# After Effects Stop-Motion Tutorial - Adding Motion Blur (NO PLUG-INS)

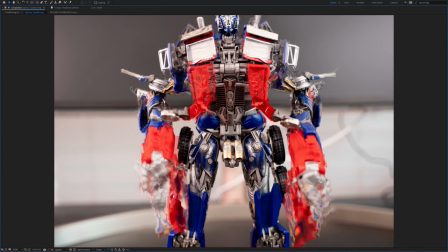4:08 Motion interpolation is creating some very unnatural looking frames here, especially this frame right here, and I'm just not a fan of it.
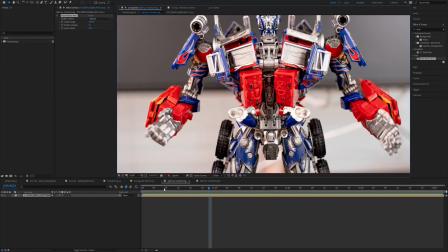4:15 I've turned it on here just for the sake of showing you what you can do with pixel motion blur on a shot like this.
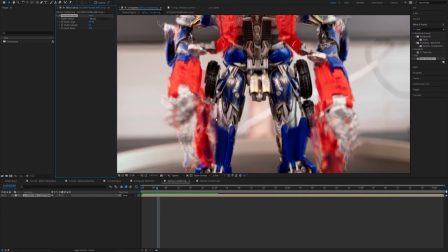4:23 So if we turn on pixel motion blur, it helps a little bit, I think.
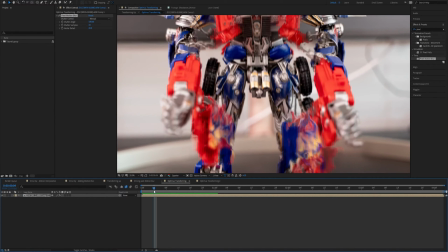4:28 It smooths it out. It's not as jagged and awkward looking. If I turn it on and off here, you can see that it at least gives the illusion of motion a little bit more by virtue of adding a blur.
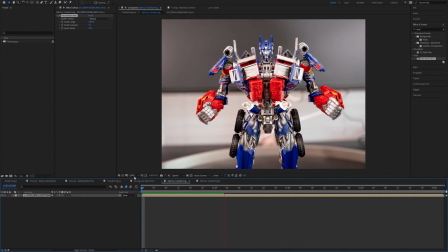4:39 So if I play that, I think it looks a little bit better than without pixel motion blur on.
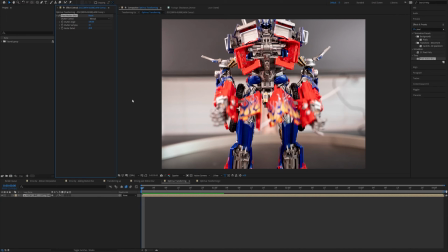4:45 But just like I said with the last shot, I'd probably rather not have it at least at the beginning of that shot there.
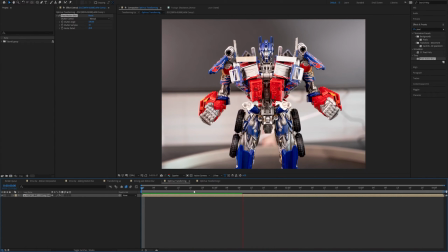4:52 I just wanted to show you that example because sometimes there's a shot where motion interpolation won't look amazing,
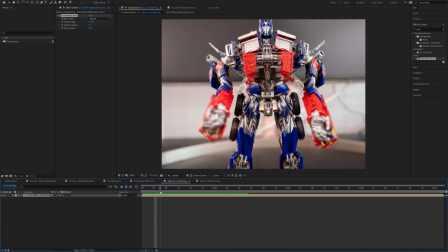4:58 but pixel motion blur might hide the imperfections. And again, we have pixel motion blur on some very low settings here. If I were to turn the shutter samples up even more to something like 50, say, it's going to smooth out and make these awkward interpolation frames look even better.
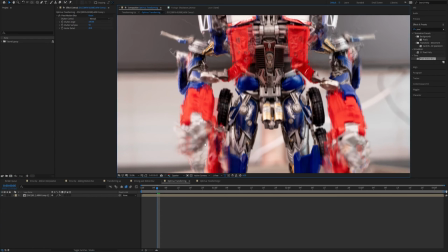5:16 And I'm still at quarter resolution here. So if I were to turn that to full resolution, it would take quite a long time to render, but it would look even better.
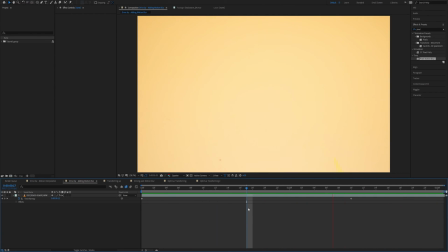5:23 So hopefully between those three shots, you can see the power and the limitations of pixel motion blur. It's a very powerful and simple effect. Great way to make your animations look more natural and more convincing, but it is not perfect and probably shouldn't be used on every shot.
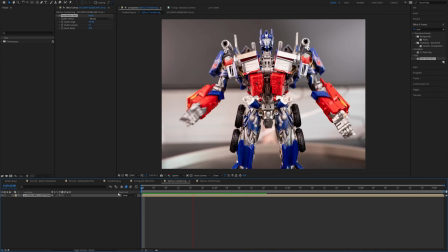5:39 So let me know what you think of the effect, and be sure to stay tuned for more After Effects stop motion tutorials and more stop motion animations coming from my channel in the near future. Thanks for watching.